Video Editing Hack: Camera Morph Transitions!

They're a little cheesy, but they do the trick if you're desperate and you can't cut away to something else. But what I love is the effect it gives when you're using it with objects, especially different objects, because these effects and these filters are essentially trying to mathematically find the difference between two images or two frames and then morph and kind of liquefy them in between each other. So that's what these transitions are really designed for. We're using them in a completely different way, but in a way that I think looks amazing.
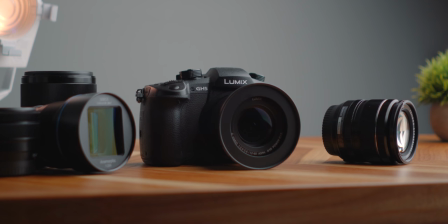284s
So now let's get back to our simple setup, and we're going to add some movement in post-production to really sell this look, because what's so magical about it is the way it looks like something is transforming into another object. And if there's camera movement, it looks like it's real life and it's just magically changing. So to do this in your editor, you're going to need to create some keyframes.
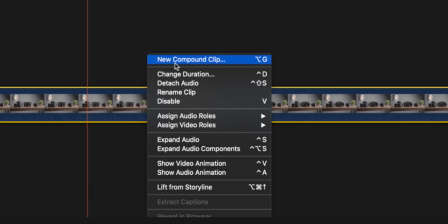303s
So in Final Cut, I would recommend you just select everything you've done so far and put it into a compound clip, which kind of groups it into a single clip.
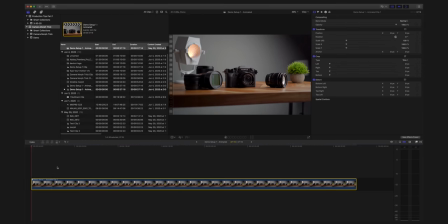311s
Next, go to the beginning of your entire timeline and up in the inspector, which you can open with Command 4,
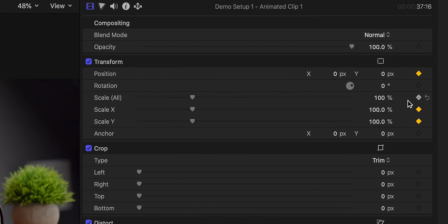317s
create a keyframe for the scale as well as the X and maybe the Y.
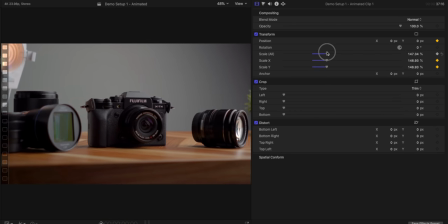322s
Now we're going to scale up the image so that when we animate a slide, we don't see any black on either side of our shot.
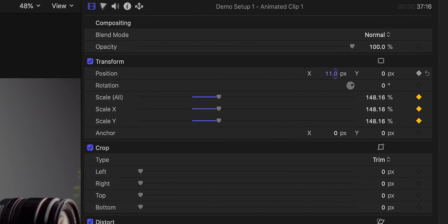329s
Use the X axis to move the image to your start point. You could also add a rotation or a scale if you wanted to.
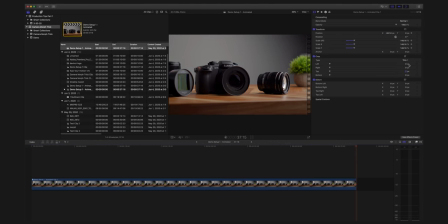337s
Then go to the very end of your clip and on the very last frame, add another keyframe for your scale as well as whatever parameters you're changing.
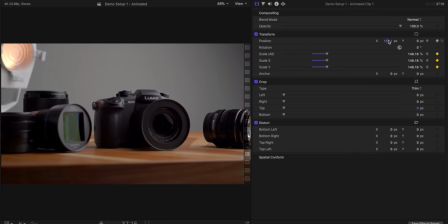345s
In my case, I'm just going to be adjusting the X axis to make a slide.
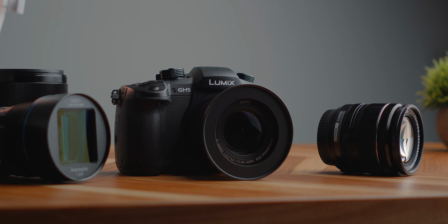350s
Now when you play it back, there's some movement there, in my case, kind of a nice slow slide.
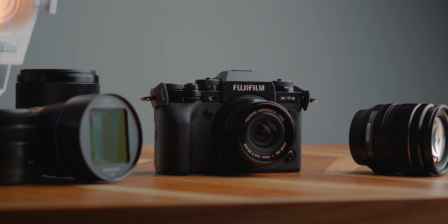354s
And that really sells this effect because it looks like you're panning the camera and whatever you're filming is magically transformed into something else. Now let's take this a step further and do a little more of an advanced setup. So the principle remains the same, a shot of an object, another shot with a different object in the same place.
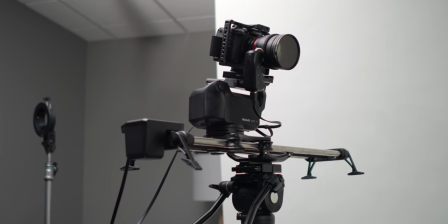370s
And for this, I used my Arc 2 to add a lot more movement and more complex movement.
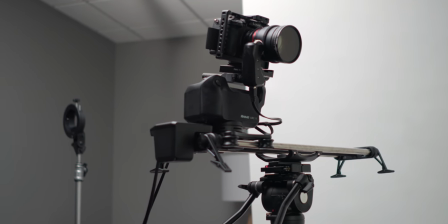376s
So I'm doing a slide. It's also panning and tilting, as well as a slight focus rack between two objects.
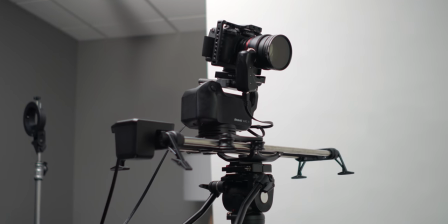383s
And by setting up keyframes with that Arc 2, I can repeat the shot over and over and switch the objects out.
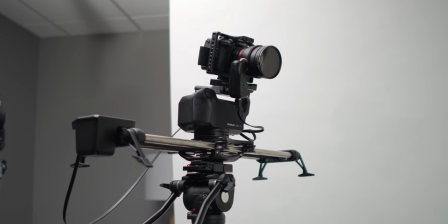390s
And that's how I did that one shot with multiple cameras at the beginning of this video.
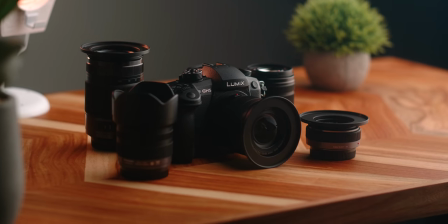394s
So I did one shot with the GH5 and switched the camera out with a different one, did the exact same shot, nothing changed.
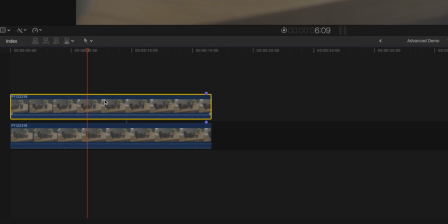400s
And then in post, I lined those two clips up one on top of the other, making sure that the timing is exactly the same.
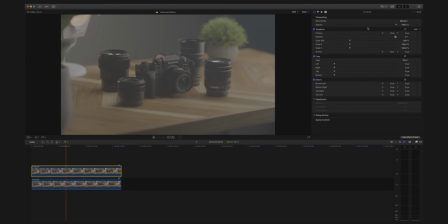406s
One helpful trick to make sure this is perfect is to take the video in the top layer and lower the
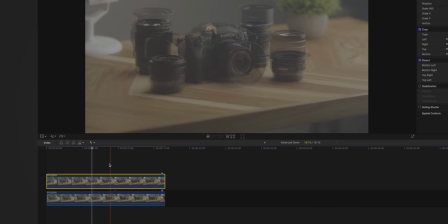411s
opacity so you can see both clips at once and make sure they're starting and stopping at the same time.
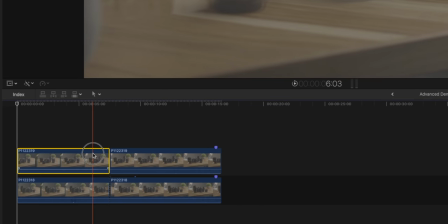416s
Next, cut both clips at a point where you want the morph to take place and rearrange them so you have object number one clip and then object number two clip.
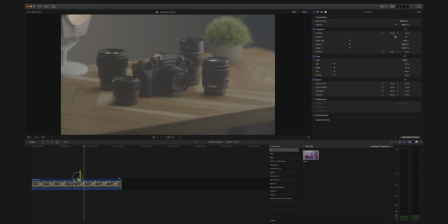425s
Slap on your flow or morph cut transition, and just like that, we have a crazy shot that just looks mind-blowing. Another way you can customize this look is to take your filter or transition and play with the duration.
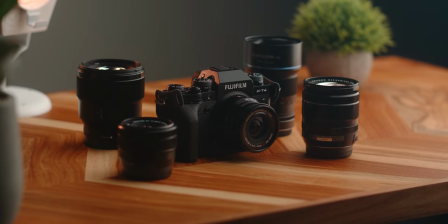438s
Maybe try a really short duration for your flow filter or effect, and then try a really long one, and sometimes you'll get a really interesting effect that you prefer as opposed to just the stock duration in your editing software. This technique is awesome for objects and even people if you keep them still and could be used for all kinds of different stuff here on YouTube for product reviews like I use it, or if you're doing a commercial for an object. Play around with this, so much you can do with it. I've really enjoyed using this technique here on YouTube, and since so many of you asked about it, I thought I'd go ahead and put this tutorial together. So enjoy it. Go out there, try it out for yourself. That's gonna wrap it up for me. Thank you so much for watching, and we will see you in the next video.